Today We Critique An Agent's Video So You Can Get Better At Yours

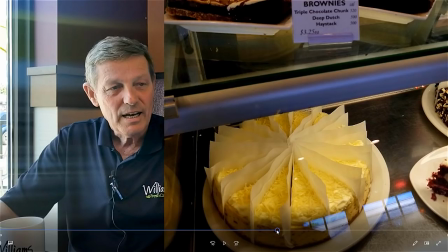7:39 Now, you know, again, I would love to see video clips of the food that they have there, highlighting, we're talking about salads. So again, B-roll footage complementing what the story is about. Now, can you use images?
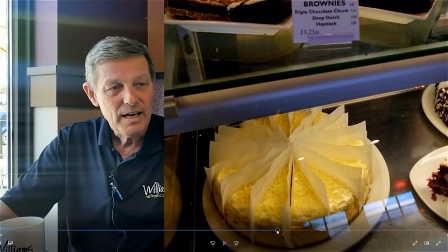7:53 Absolutely, you can. But I would use images that support what they're talking about. So he's talking about salads, whatever. I would have pictures of the salad. And I would take up the full frame and I would zoom in on that one image as opposed to having it come on screen and reduce like she's doing here.
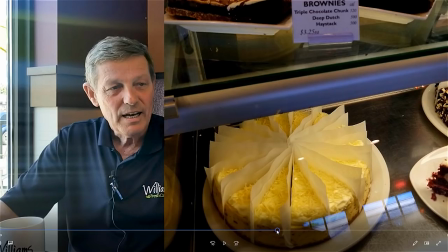8:09 I'd have the full frame and then zoom in on a specific spot. Let me play a bit more here.
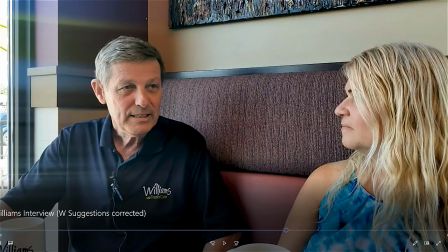8:17 Now let me stop the video again. Now it's good framing that, you know, the two of them are here, they're in a booth.
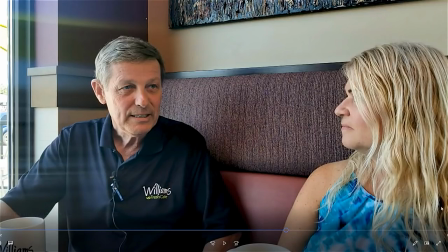8:23 And as I said at the beginning, it's kind of hard to feel comfortable when you're sitting beside somebody you don't know.
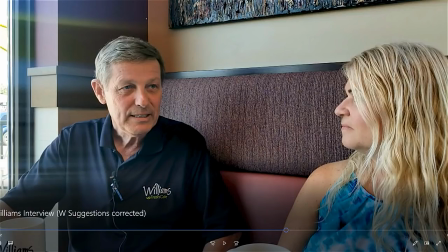8:29 Now what I would also like to see is the fact that you've got two of them here. Within the video editing software, you can zoom in on one person.
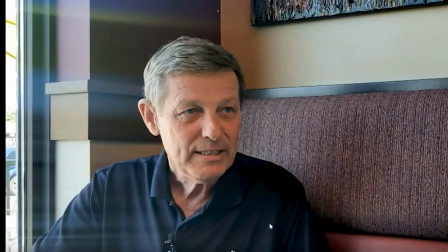8:38 So Lily asks him a question, and then they could zoom in on him answering the question, then zoom back to her.
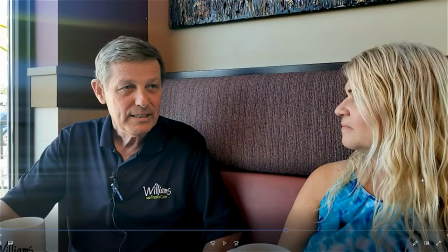8:44 Two shot, one shot, two shot. Now, understand that when people are watching a video, we get pretty bored easily. There has to be something that happens every 15 to 20 seconds to re-engage us in the video. And when we see motion, when we see something happen, our brain goes, hey, what did I just miss?
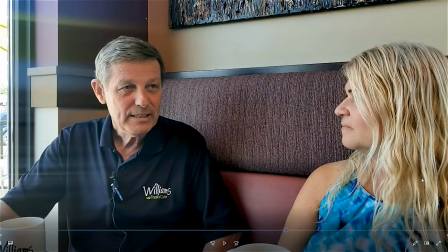9:03 And it pulls us back into the video. So in this case, what I would do, and I'll show you here in the video shot, you see the two of them are framed. Well, in my editing software, now what I'll do is I'm going to zoom in on Rick and he's gonna talk a bit and then I'll pan out and we'll see two of them.
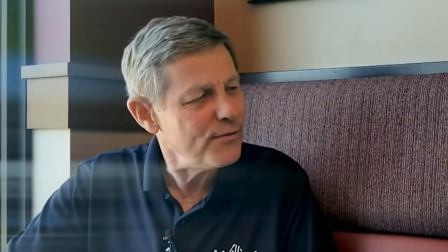9:20 So here's what happens.
And I make sure my snap are framed. And they are, they are definitely.
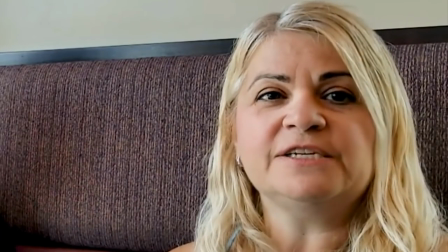9:26 So if you haven't been to this location, you definitely need to give it a try. They have free Wi-Fi, great coffee.
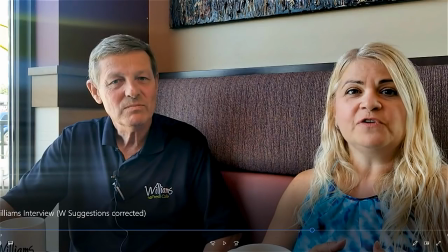9:32 So let me stop there. So that's a fairly simple effect where I'm zooming in on one person.
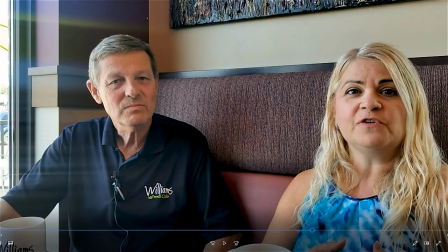9:37 So it looks like I have multiple cameras doing the same thing. So it's a shot on him, then it's a shot on her, and then it's a shot on both. But that's all being done in the editing software. And it's kind of a sleight of hand with editing.
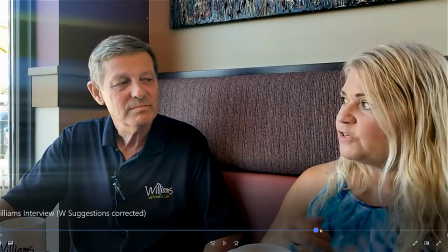9:50 Now, let me scroll to the end here. Okay, good. She's talking again.
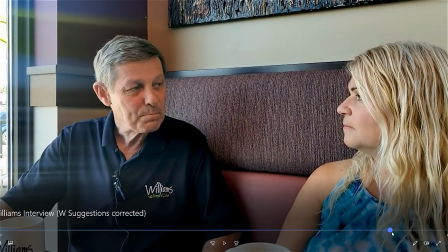9:55 We got to make sure that Lily looks into the camera. You've got to make sure you look into the camera too.
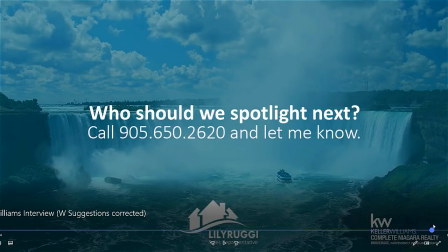10:01 and what do we have here a flash of something okay and let's go right here to the call to action
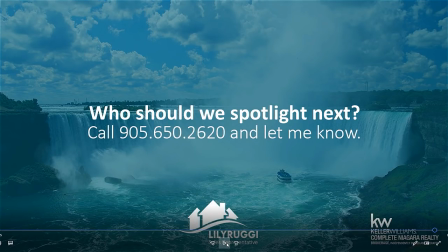10:09 and I like this so she's putting her phone number here it's a call to action who should we spotlight next week I love that because it's engaging the viewer to make suggestions and here's the one thing when business owners see other business owners being showcased they'll want to be in this and the
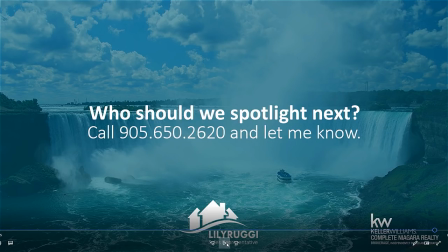10:24 other thing to remember too this video will be shared by everyone that that business owner knows. So now you're tapping into their social media network. Brilliant, Lily. I love what you've done here. Overall, on a scale of one to ten, I got to give you, you know, seven and a half here. By making some of these suggestions that I've made, you're going to knock this out of the park with a ten.
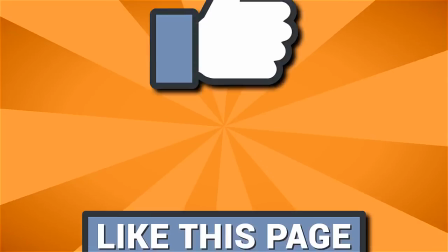10:45 Awesome, awesome job, Lily. Thanks for submitting it. Once again, I hope you found some wisdom out of this that will make your videos better. Give us a big like, give us a share. Find Lily on Facebook and say thank you. Take care.